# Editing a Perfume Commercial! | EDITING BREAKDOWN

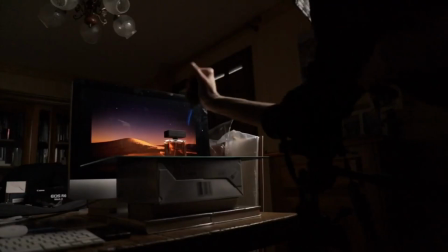Hi everyone, welcome back. In my last video I showed you the behind the scenes of filming a perfume commercial, and now I'll be covering the editing part of this ad.
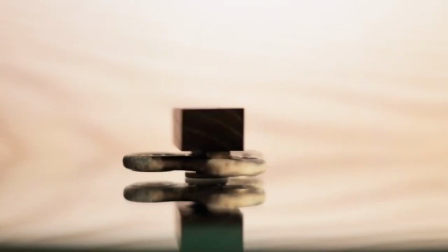Again, I'm not sponsored by the brand I'll be showcasing today, this is just a personal project that I made for demonstration purposes.
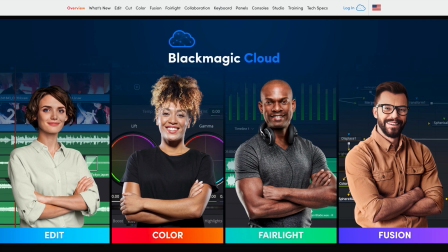Alright, so I'll be using Davinci Resolve, but what I'm going to show you can be done in Final Cut or Premiere, as the same principles apply. You will see that I mostly used fairly basic features.
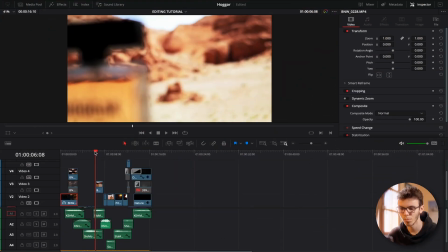Now let's jump into my timeline and let's play it through one time just as a quick refresher.
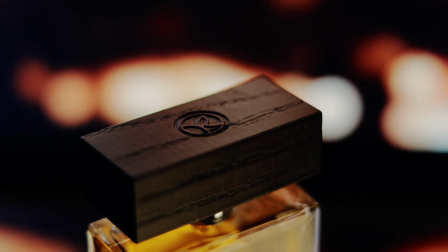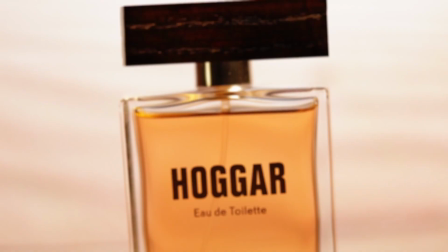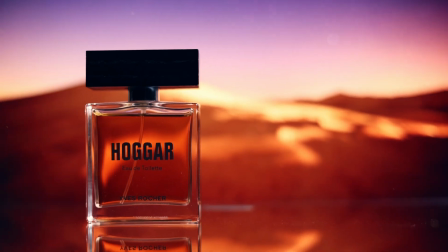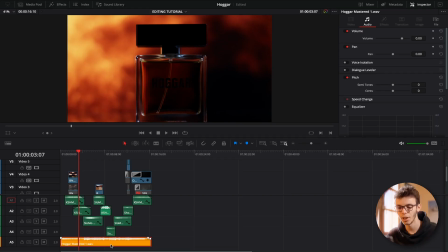Alright, so here the orange track is my song. The choice of music is very important for the vibe you want to convey with your commercial, so make sure you choose it with intention.
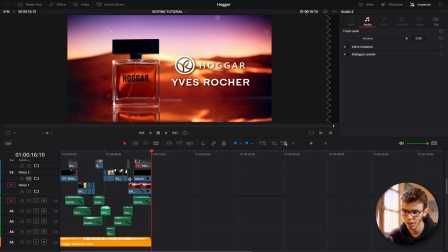The green tracks here are my sound effects, and there are blue tracks is where most of the footage is assembled.
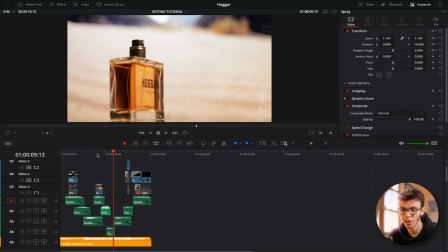I did pretty minor color grading on this project, I just used a bit of contrast,
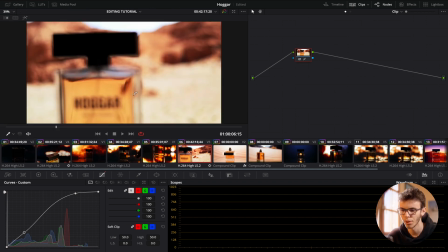but the colors were pretty much already as I wanted them to be, so I didn't touch them a lot.
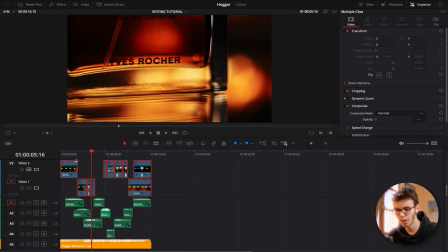Let's select all these clips and hit Command R so you can see all the speed adjustments.
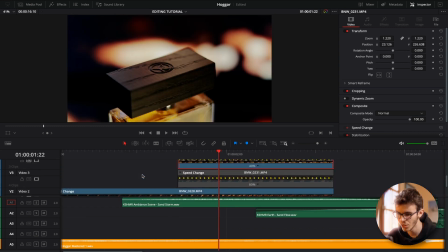You can see that several clips have been slowed down to 80 or 40%. This is because most of my shots were recorded at 60 frames per second and my timeline is at 24 FPS, so you want to make sure you conform all your clips to the correct frame rate so you don't get a choppy result.
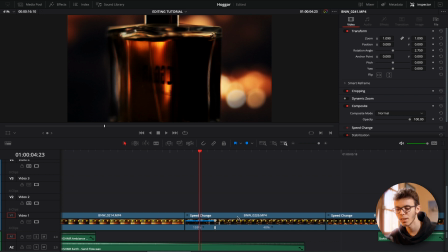I used a lot of speed ramping in this edit as it helps to make the whole commercial flow. So for instance, this clip comes from
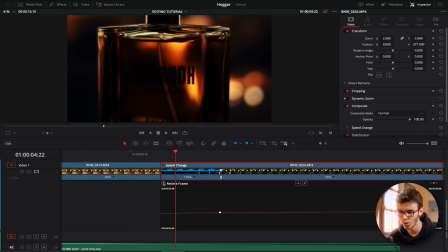159% to 40% according to this curve, real-time speed curve. If you're not comfortable with speed ramping, I advise you to watch this video, which is very well done, and you will have all the basics of speed ramping in 5 minutes.
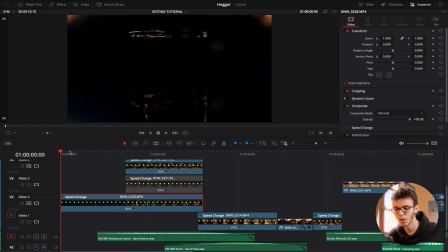The very first shot is not the one I had originally planned, but I placed it here because it's very dark at the beginning and it creates a sense of mystery.
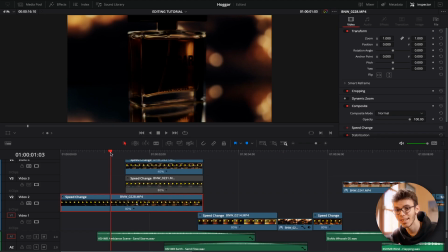You don't know what the product exactly is yet, and hopefully you want to know what it is.
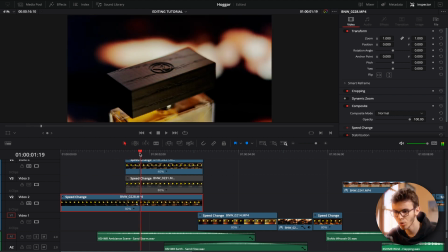In the next clip we start to learn a bit more, but keeping a certain hesitation.
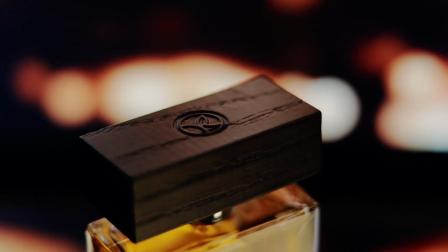We can see the logo of the brand, but we still don't see the whole product.
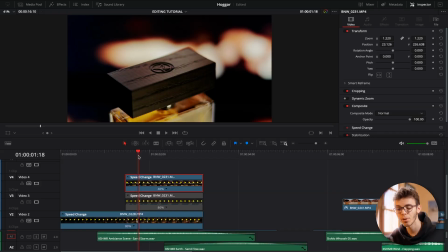I slowed this clip all the way down to 40% to keep building that tension.
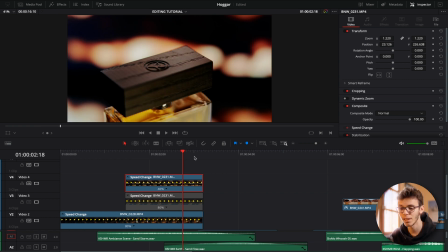The product has yet to be revealed, and this is in the next shot that we release the tension.
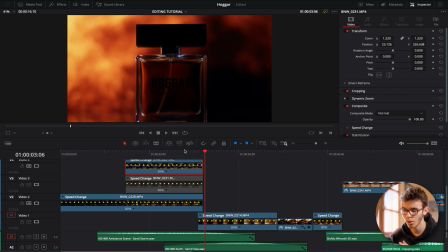You can see that it begins very dark, and with a close-up shot to match the closeness we had in the previous shot, I placed a zoom out in order to reveal the product in its entirety with light coming in as well.
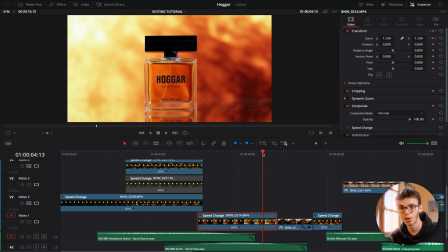So now we can see the whole product, we know what it is, and we can go into the heart of the commercial, see all its features and how it works.
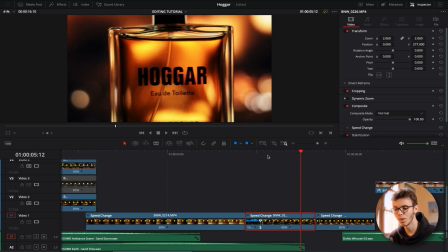We then want to emphasize what the name of the product is, so again, very tight shot with some speed ramping at the beginning to make it more dynamic, and then another close-up shot to showcase the name of the brand.
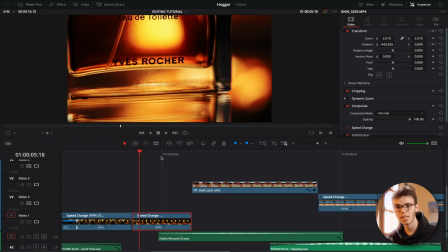So the interesting thing on this clip is that I added a translation on the x-axis to make it more dynamic and to match the movement of the previous shot,
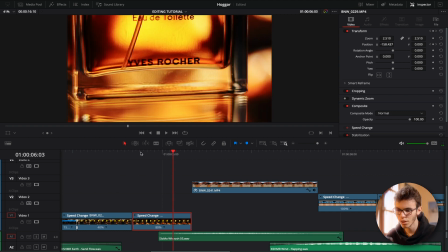because it was too static in my opinion. So here is the original shot.
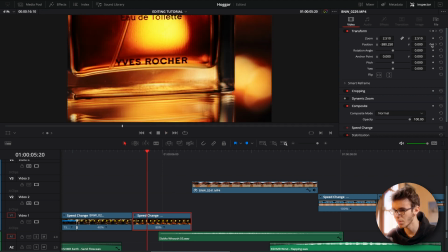You can see the keyframes here on the X position.
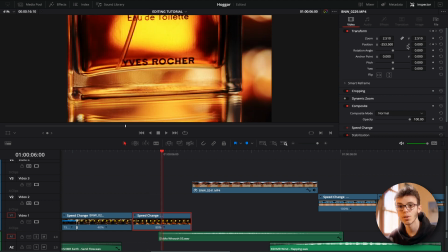And I also zoomed in a lot to focus the attention of the viewer on the name of the brand.
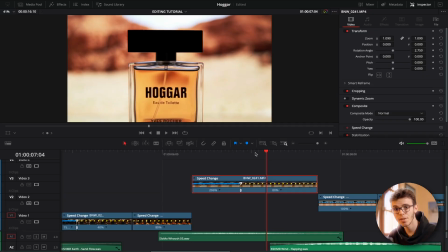Then another reveal shot in the desert to match the name of the product.
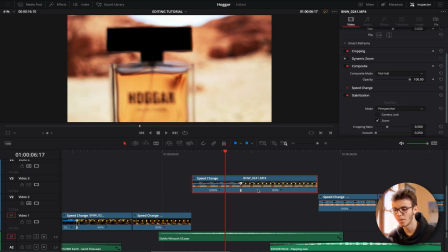I also added some speed ramping at the beginning and some stabilization as it was shot handheld.
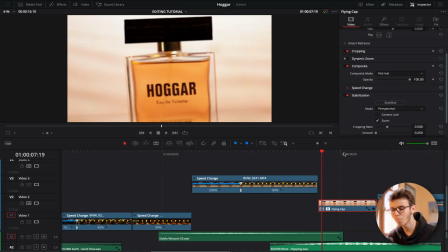So now comes the interesting part, which is the flying cap. This is a compound clip, so let's open it in timeline.